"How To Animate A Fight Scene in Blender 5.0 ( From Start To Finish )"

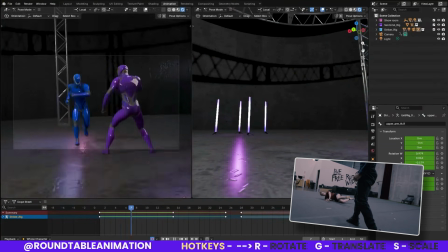If you've been watching my tutorials or anything and thinking, alright, I want to take this seriously and actually get good at Finimation, that's exactly what this bootcamp is for. It's the full step-by-step program, how I design combos, block clean poses, fix timing and impact, and polish everything so it looks professional.
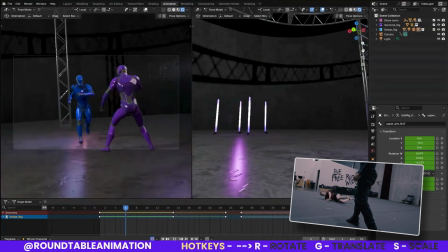If you want the details, the release info, and see what's included, check out the link below.
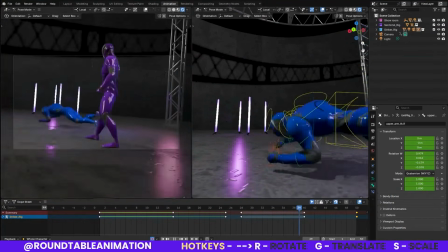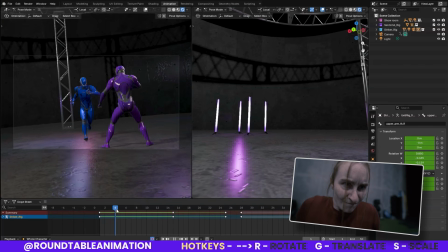Okay, moving forward, we are now going to, the next step in this is to make this fluid.
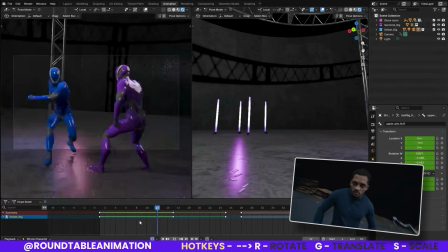And how we're going to do that now that we have our key poses is going in and putting in some of these
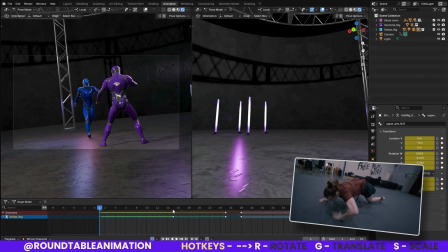in between poses, right? So we have our key poses is the first one, then there's the second, but we're missing a few here. The first one is getting this character to move out the way. Right now he is sliding, but we want to have them get out the way.
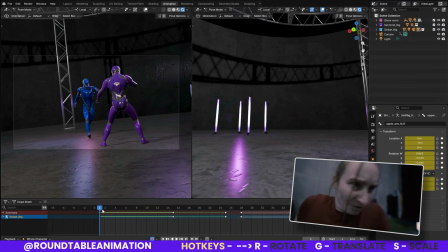So we're going to set in just a few poses. I'm going to again look at my reference and set up my anticipation pose. And the first thing is what he does is brace for impact.
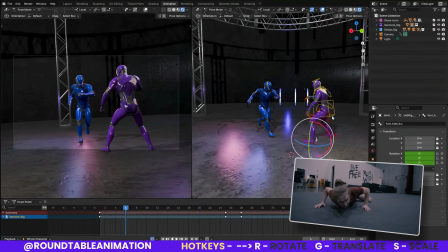right? Or brace for have that anticipation to move from one side to the other.
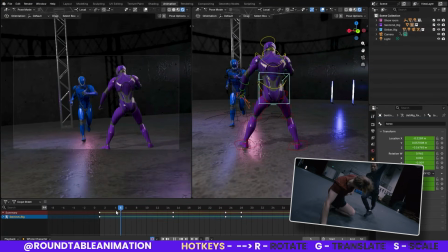So from here, what I'm going to do is I'm going to save some of these keyframes.
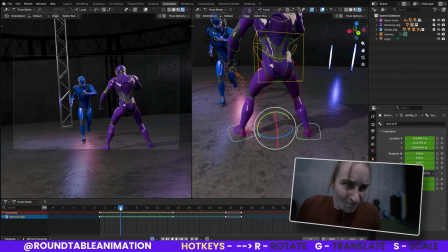So because we are sliding from one to the other, Blender kind of interpolates what's going to happen from one side to the other.
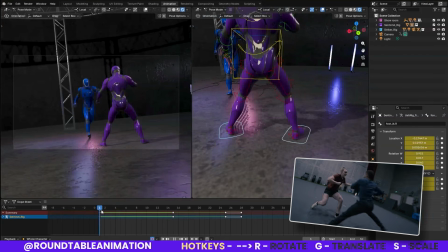So what we want to do is set it up where this stays in place.
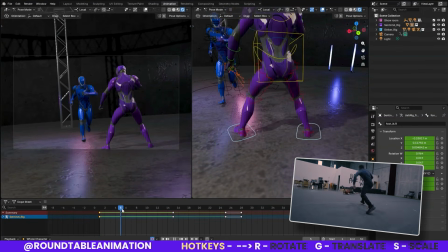So I'm going to copy and paste here. So now you'll see that it looks a little weird because it's going to do a little bit of that and then move over, but we're going to fix everything.
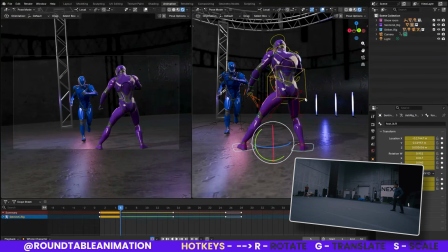So the first thing is I am keeping the pose there because I don't necessarily want to move the foot placement first.
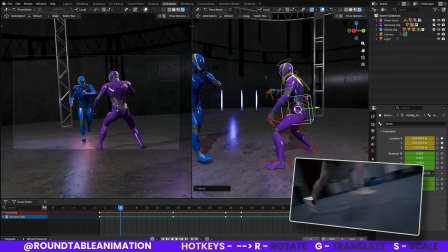And I'm going to do a little bit of a bend, right? A little bit of a bend. It's almost like our squash for our squash and stretch.
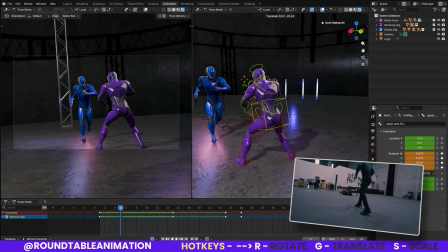And gonna bend in this pose just to like brace for impact.
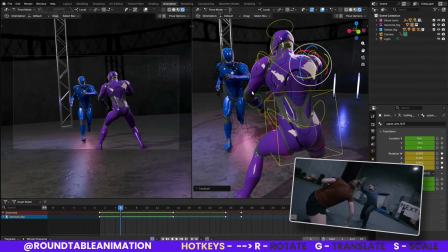It doesn't really have to be much, right? We're making nice rough outlines.
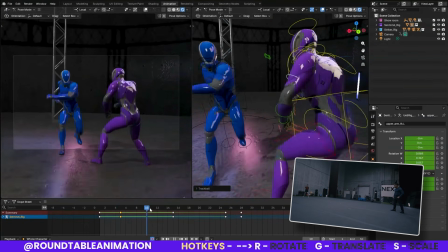So from here, you can see just bends in and then jumps, right? And then we're going to do a few poses here.
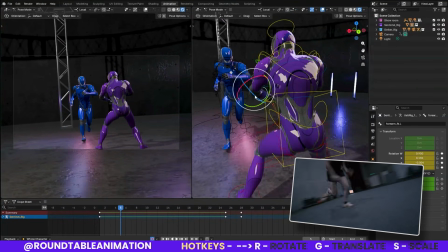And that actually is pretty good. For now, that's a good little clean pose.
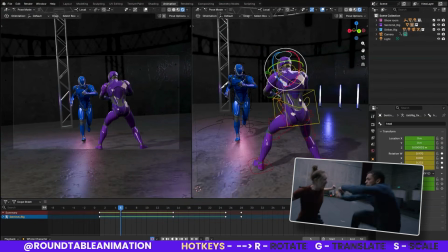Doesn't have to be much. Jumping in from here to there. So now that we have that, I'm going to finish up for this character on that pose. From there, we have the character moving from one step to the other.
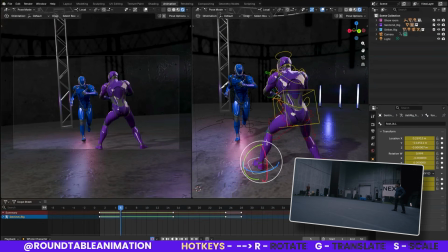And how we're going to do that is we're still going to keep this planted here and we're going to move this over here.
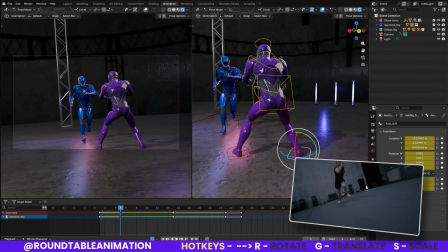Now, the good thing is we know that he's going to step from one side to the other. So we're going to have this foot get there a little bit earlier to get that lunge effect while keeping the other foot kind of stationary.
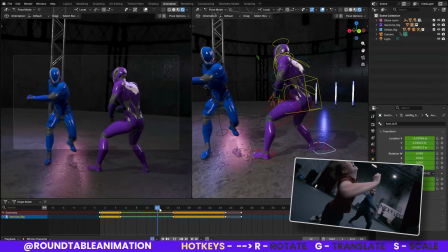So let's just say from here, what I like to do, especially if I blocked out my pose already, is if this is the ending pose,
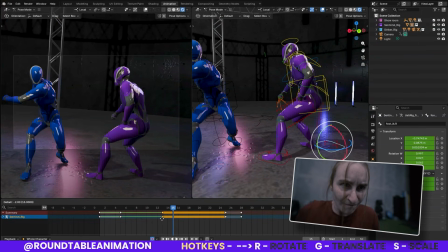what I'm going to do is I'm going to stretch this pose to where it starts maybe a little bit earlier,
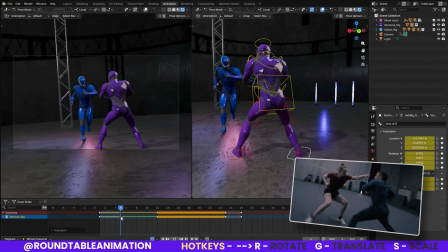where it feels a little bit more stretched out, where I think maybe here,
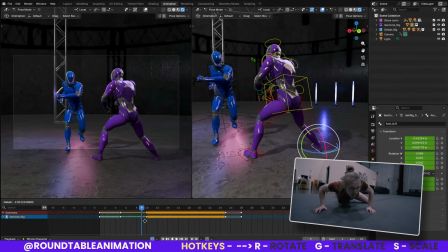right, almost there, right, because anything more feels a little bit too stretched out, so I think here works.
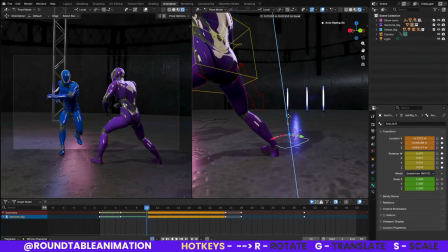And I think I'll just fix this to be a little bit more here.
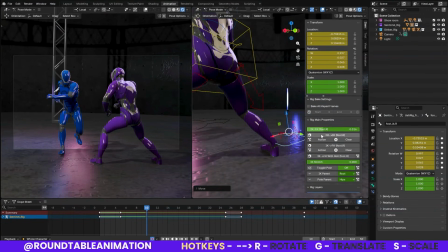Keep that.